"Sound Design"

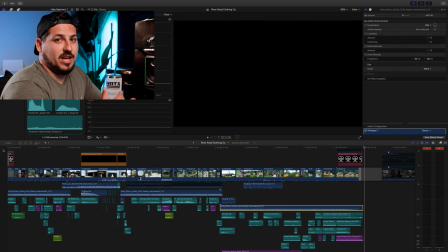(4:07)
I'm curious as to how much actual sound design you heard. There's some things that I know for a fact that you heard, but there's some things that are a little more subtle that you probably might not have heard of, but at the same time, if they were not in the video, it would change the whole concept of the video.
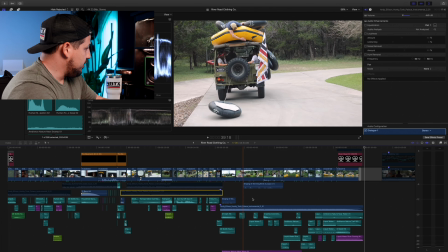(4:20)
So going back and looking at everything, what I'm going to do now is take all the music out and then talk about the sound design.
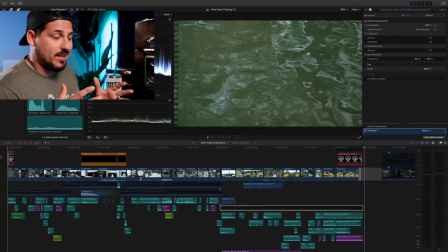(4:26)
So the first thing when it comes to sound design that I try to look at is the setting. So if I'm looking at a specific background, I want to put the viewer in that background, right? So this is a whole thing that's based around the river. So I need to have different water sounds. So anytime that I see water in the video,
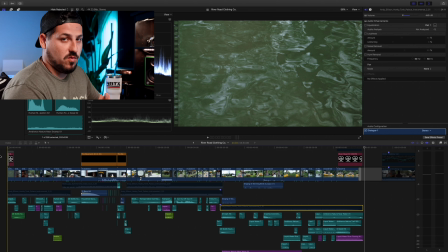(4:45)
I want to to make sure that there is some type of flowing water sound or whatever is going to match that situation.
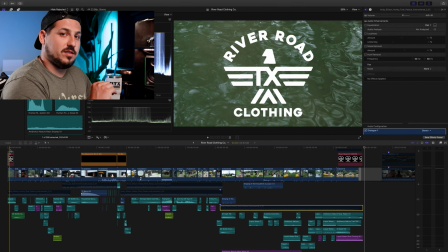(4:52)
So I have two or three different water sequences within this video, each one of them at a different volume per shot.
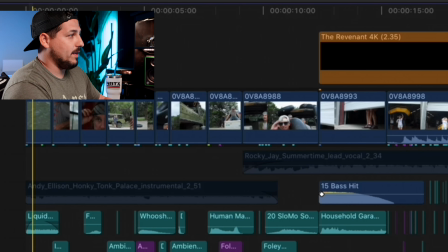(5:00)
So right here, this opening shot is right up next to the water. So I want that to be pretty predominant.
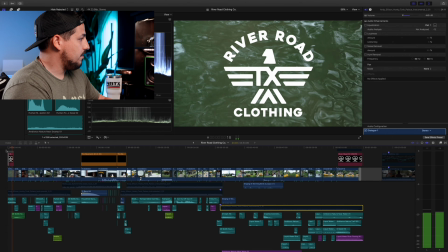(5:04)
So you can hear that in the opening scene as if we were right there, right?
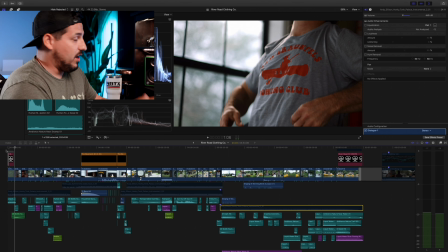(5:09)
Okay. Moving to the next shot and I'm not going to go through every single shot, but moving to the next shot, obviously we're not in the water anymore. So why would I have a water sound so that fades out i have more of a slow motion effect since he's slowly putting a shirt on um as he's putting his clothes on there's a little bit of fabric roughening through there and then you'll notice on the next scene he's going to be
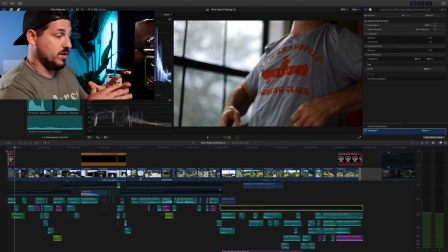(5:29)
walking out towards his friends and we're going to be in the woods or in this foresty kind of area so i want you to feel like you're in that area so take a listen to the ambient sounds that happen after he's done putting his clothes on you know so every single action needs to have an effect how loud that effect is just depends on how close the camera is what i want to actually be
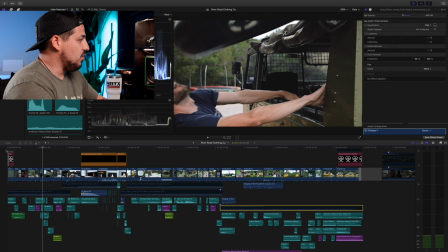(5:53)
heard and what i want to just be surrounding noise so some shots you'll have a little more focus on that sound effect since that's kind of the gag at the moment and some it's just a really subtle like his footsteps or a couple other things that you'll see within the video so keep that in mind as you're listening you're listening for both the setting of where you're at, as well as the actions that are happening and then the background actions.
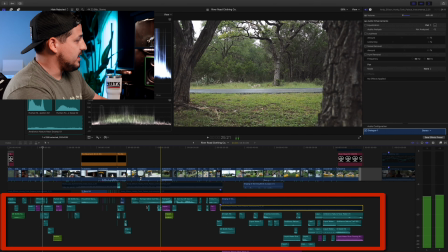(6:18)
So that's what's explaining all of these other sound bites that you're seeing within the bottom of this whole sequence.
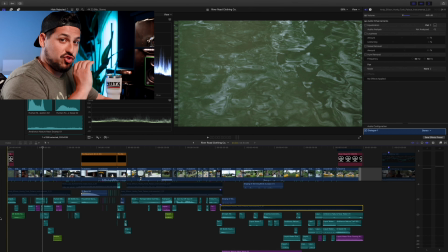(6:25)
So now what I want to do is play for you the entire thing, no music, just sound effects, and see how much you actually are immersed within this video.